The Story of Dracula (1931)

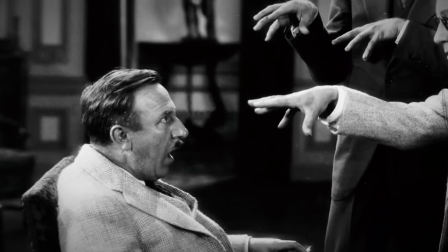[19:59]
In fact, it has been said that Browning hated Fort's script so much that he could be seen tearing its pages out on set,
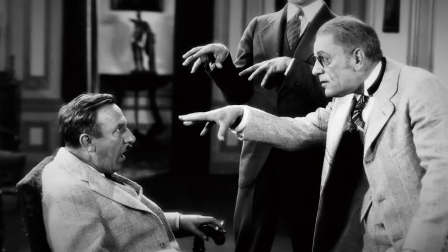[20:07]
cursing each of them as repetitive and unnecessary.
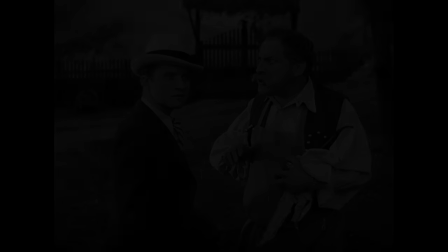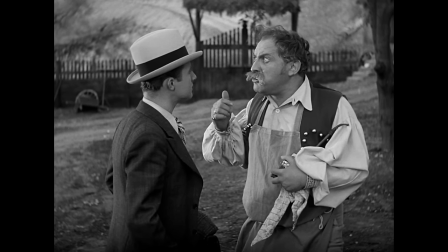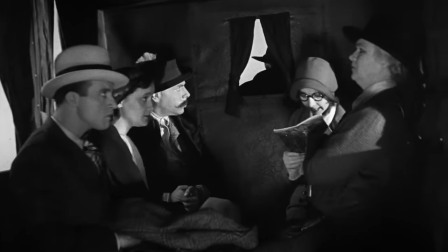[20:21]
While Browning would shoot the first sequences along the Borgo Pass and Castle Dracula all in the first week,
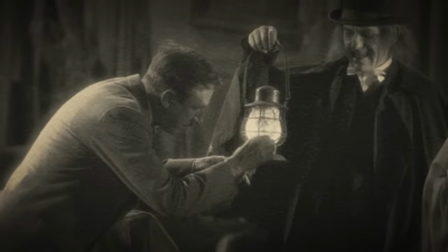[20:28]
the director was a notoriously meticulous perfectionist and often fell far behind schedule,
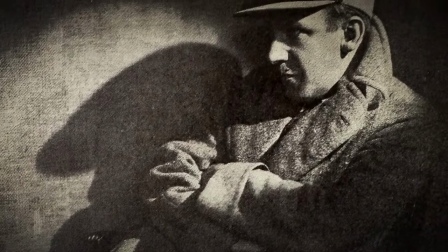[20:34]
leaving other cast and crew members scrambling to pick up the slack.
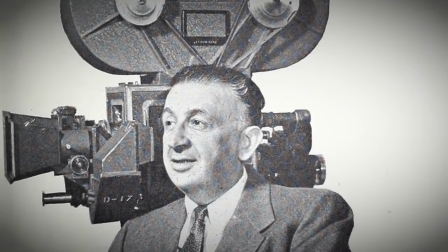[20:38]
In fact, cinematographer Karl Freund would be forced to take on the directing role multiple times throughout filming,
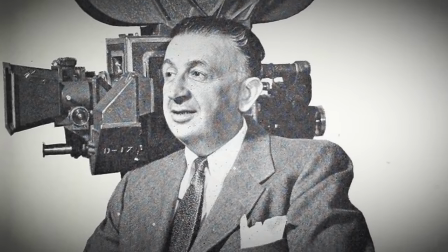[20:46]
ending up as, essentially, the uncredited co-director. And the contributions of the German-Bohemian cinematographer certainly cannot be overstated.
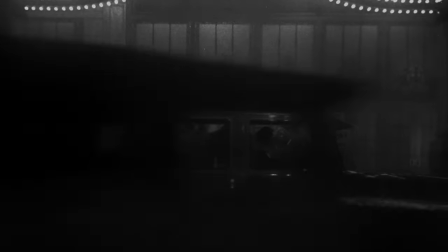[20:57]
The inventor of the unchained camera,
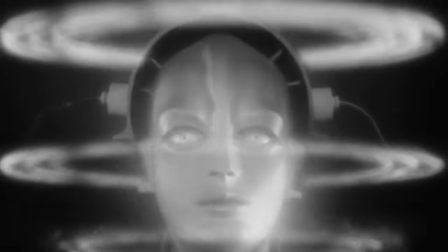[21:00]
Freund was then best known for having spectacularly shot Fritz Lang's 1927 silent sci-fi opus Metropolis,
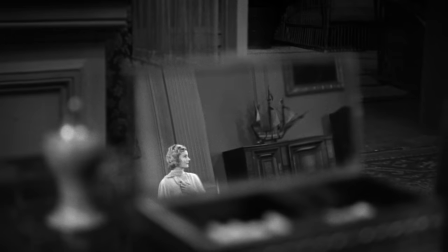[21:09]
and brought an artistry to the production that may have otherwise been absent in the hands of a less experienced photographer.
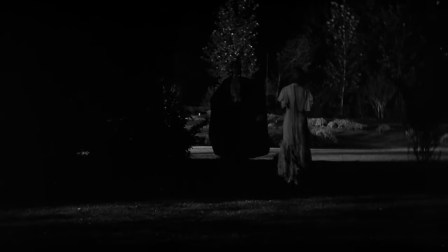[21:16]
Captured on the now-abandoned format of sonochrome Kodak film, which saw the picture tinted in verdant for its original release,
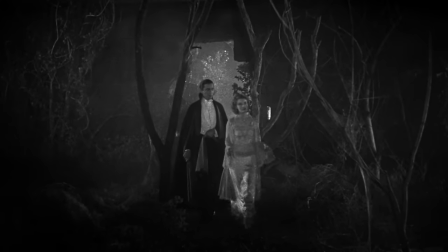[21:25]
the stock was perfect for translating the darkest darks of an image,
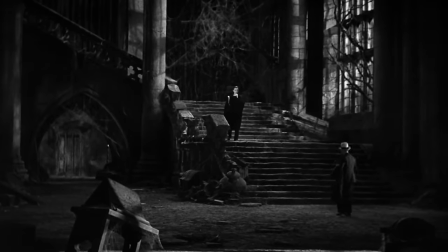[21:29]
giving Dracula a high-contrast silvery sheen that complements its heightened gothic scenery and heavy atmosphere.
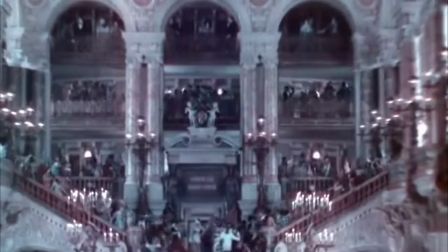[21:38]
The decision to scale down the production from Lemley's original operatic vision to something that embraced the raw simplicity of the stage play,
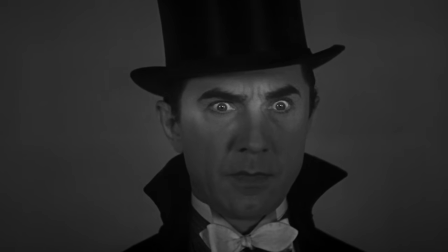[21:47]
combined with Browning and Freund's straightforward approach, gave the film many of its now-identifying qualities broad theatrical performances,
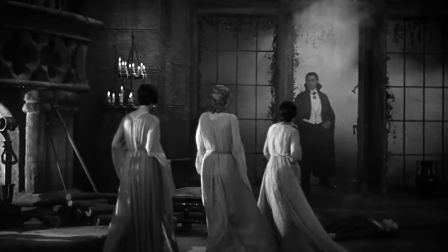[21:56]
large open sets, stark ghastly shadows and rolling fog,
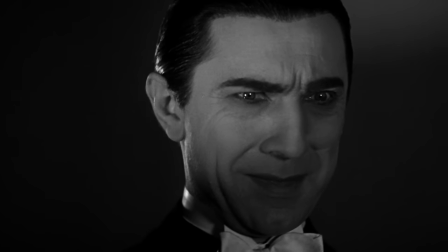[22:01]
choosing to revel and linger on a stair or pause to allow a skin-crawling shot
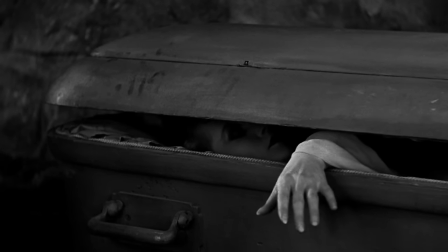[22:06]
to unfold rather than attempting any kind of cheap thrills or clever shots.
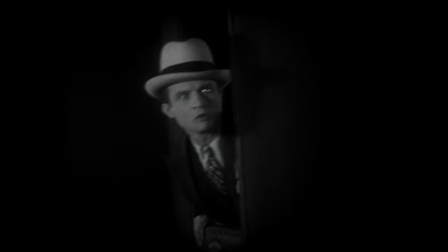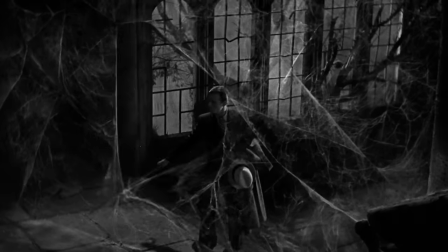[22:18]
Its special effects, being a product of their time, would also be limited and understated,
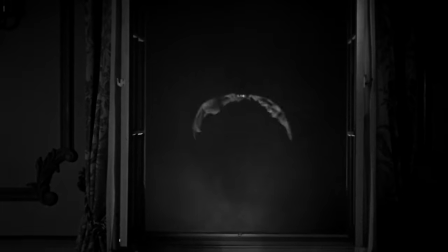[22:25]
mood again being prioritized over flashy spectacle,
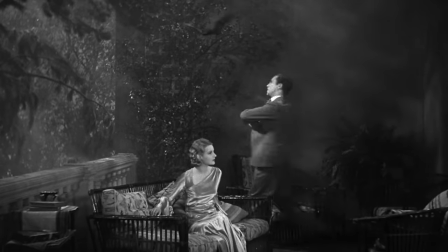[22:28]
evident in the fact that Dracula's transformation into his bat shape is never seen on screen.
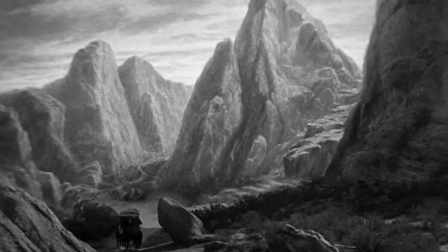[22:35]
The film also utilizes large detailed matte paintings to give an impressive scope to the Transylvanian mountainscape and the ominous Castle Dracula,
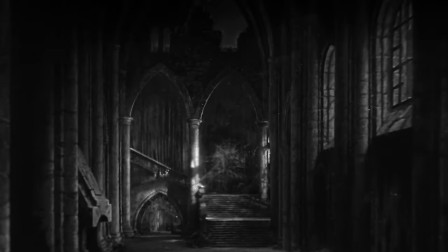[22:44]
with photographic effects by Frank Booth, and the paintings themselves said to have been created by glass artist Conrad Trichler,
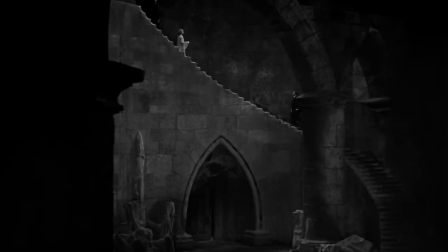[22:52]
although this has never been completely confirmed.
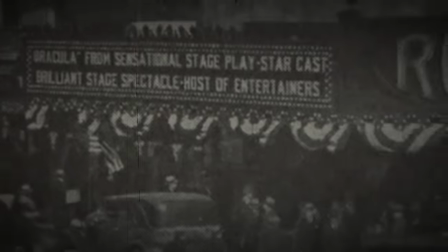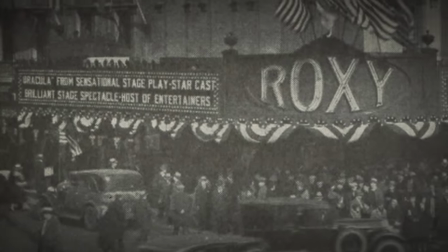[23:01]
Premiering on February 12, 1931 at the Roxy Theatre in New York,
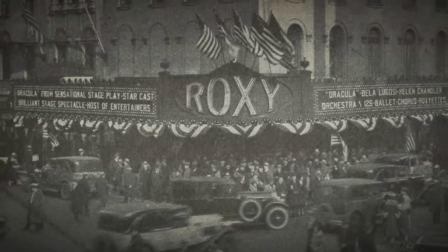[23:06]
and going wide across the U.S. two days later on Valentine's Day, Carl Laemmle's Dracula was both a commercial and critical success,
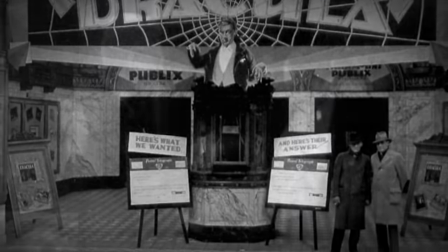[23:15]
in no small thanks to its vigorous marketing campaign that fed exaggerated rumors of moviegoers fainting in the aisles over the horror of it all,
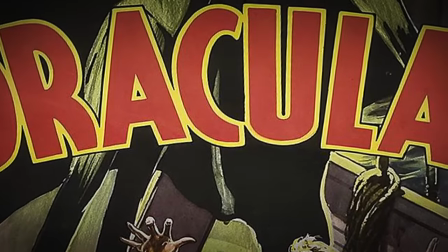[23:24]
as well as commissioning a large and diverse variety of colorful posters to be displayed at theaters the nation over.
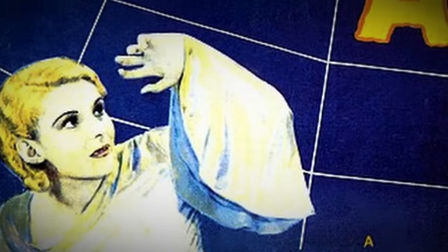[23:33]
Overseen by Universal Advertising art director Carolee Gross, five original posters would be produced in total,
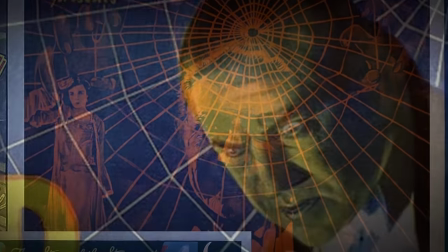[23:41]
four 27-inch by 41-inch one-sheets and a 14-inch by 36-inch insert, illustrated by Gross himself.
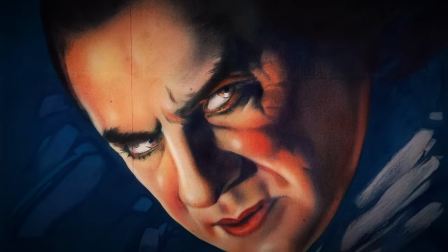[23:49]
The original painted Style A poster of Lugosi's head against a dark blue backdrop,
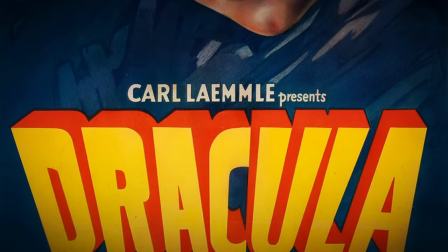[23:54]
of which just two known original copies still exist, is the highest-selling movie poster in the world,
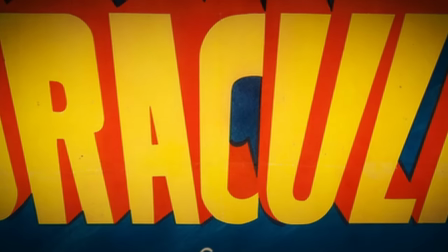[24:01]
most recently sold for over $525,000 at Heritage Auctions in February 2020.